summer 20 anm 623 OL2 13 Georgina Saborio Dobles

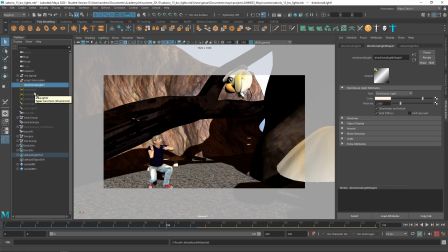256s
And then that looks more like kind of a daylit sunny day if that's what you're going for. Um, and then maybe just use some of these different lights to fill in some shadow areas so they're not as dark.
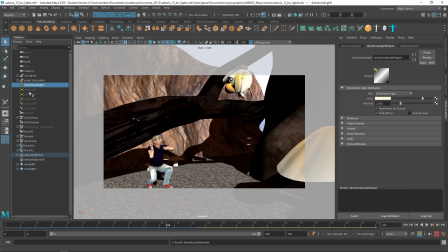276s
And maybe make those bluer. Like,
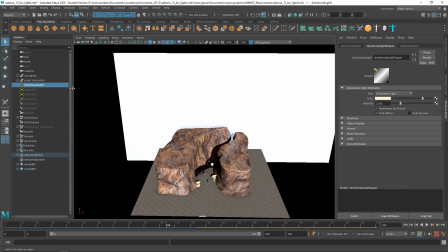285s
oh, I have them all hidden.
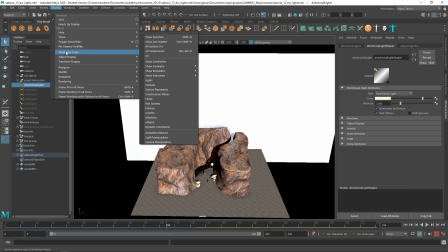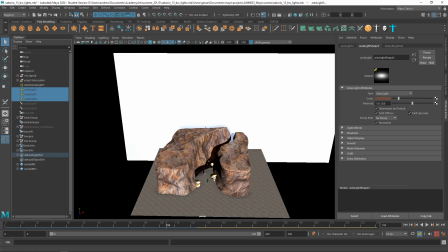293s
Well, what were these area lights? Display, show, selection. No, it's kind of taking its time.
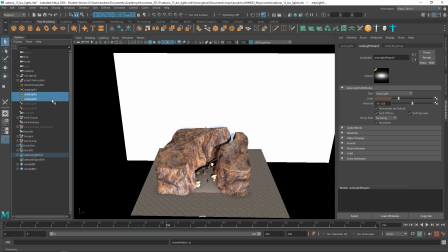311s
Yeah, I was kind of thinking that one maybe making that one. Boy, don't have the fastest computer in the world. Yeah, I'm thinking this one maybe is more like a cooler color.
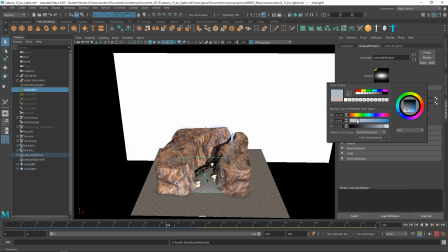332s
Um,
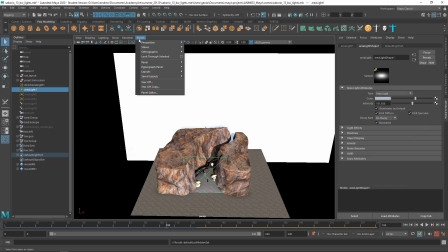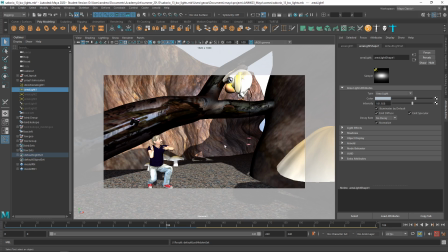339s
Kind of filling in the shadows with a cooler light, and we can. That is a pretty high intensity. Yeah, you can play with the intensity there to, see how dark or light you want the shadows to be.
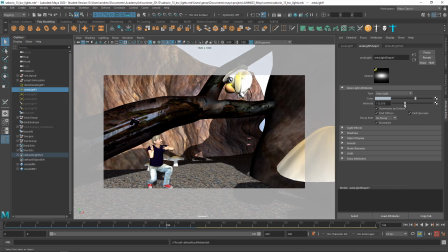353s
Yeah, we are starting to get this to be washed out again with that as that gets higher.
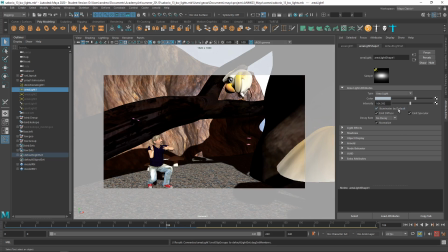362s
Oh, yeah, that's gonna really slow things down.
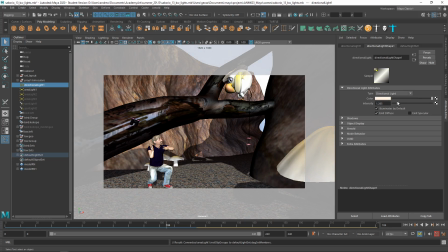367s
But I think you don't need as many lights um, as you had, and they don't need to be as bright. Let's look at the animation issues.
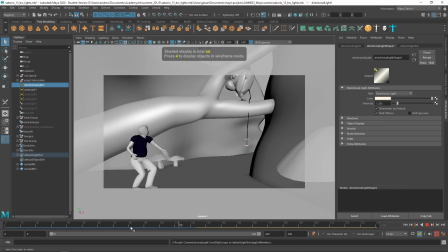382s
Those pops. So I talked in the last one about this jump here, that probably the feet, probably doesn't go quite so high, and that he needs more.
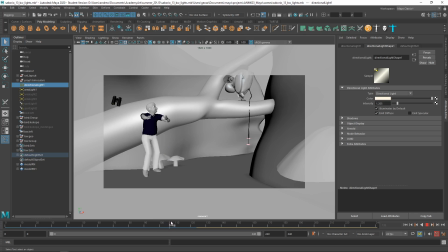399s
He needs to go down more first. It looks like he does go down a little bit. I also talked about the binoculars. Either he needs to drop them, or we really need to see his arm kind of. If they're going to go up like that, we really need to see his arm kind of shoot out to throw it.
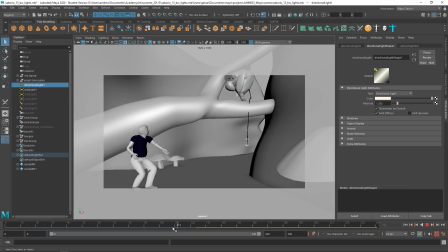417s
Um, and then here, um, you should keep moving.
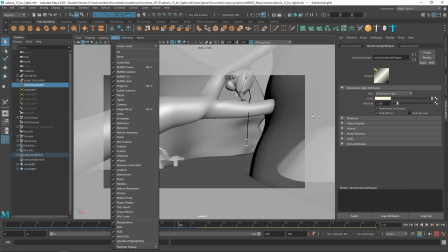424s
So where's my character controls?
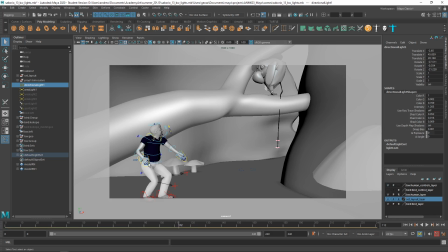433s
So, so he just landed. So, follow through. So he should, go down and back up.
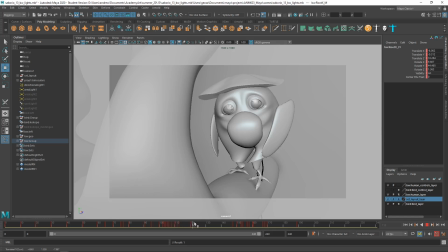452s
Right?
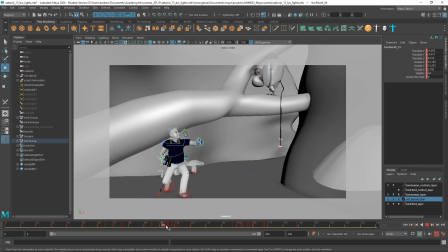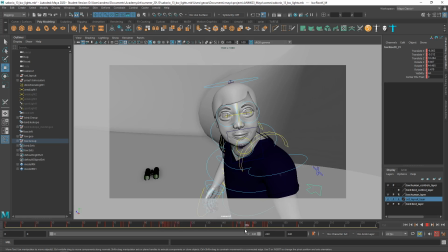462s
And this could use some more movement, that guy. And here he looks almost completely frozen. And here's a pop.
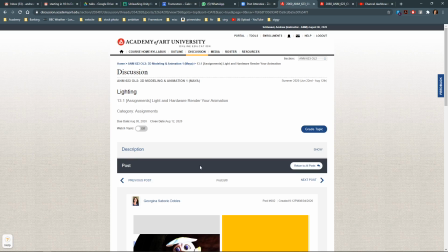473s
Is that just moving very fast, or is it actually popping? Let me just watch this again to see where those pops were.
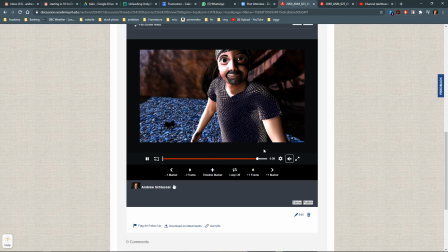486s
Right there, when he's talking, there's some kind of.
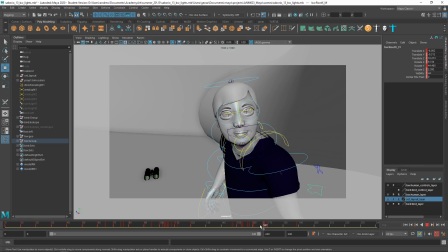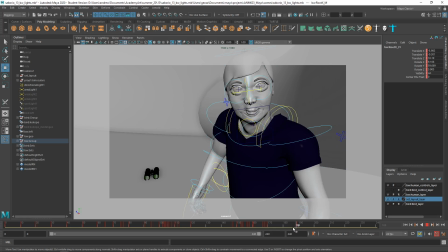504s
Yeah, he's just moving way too much here.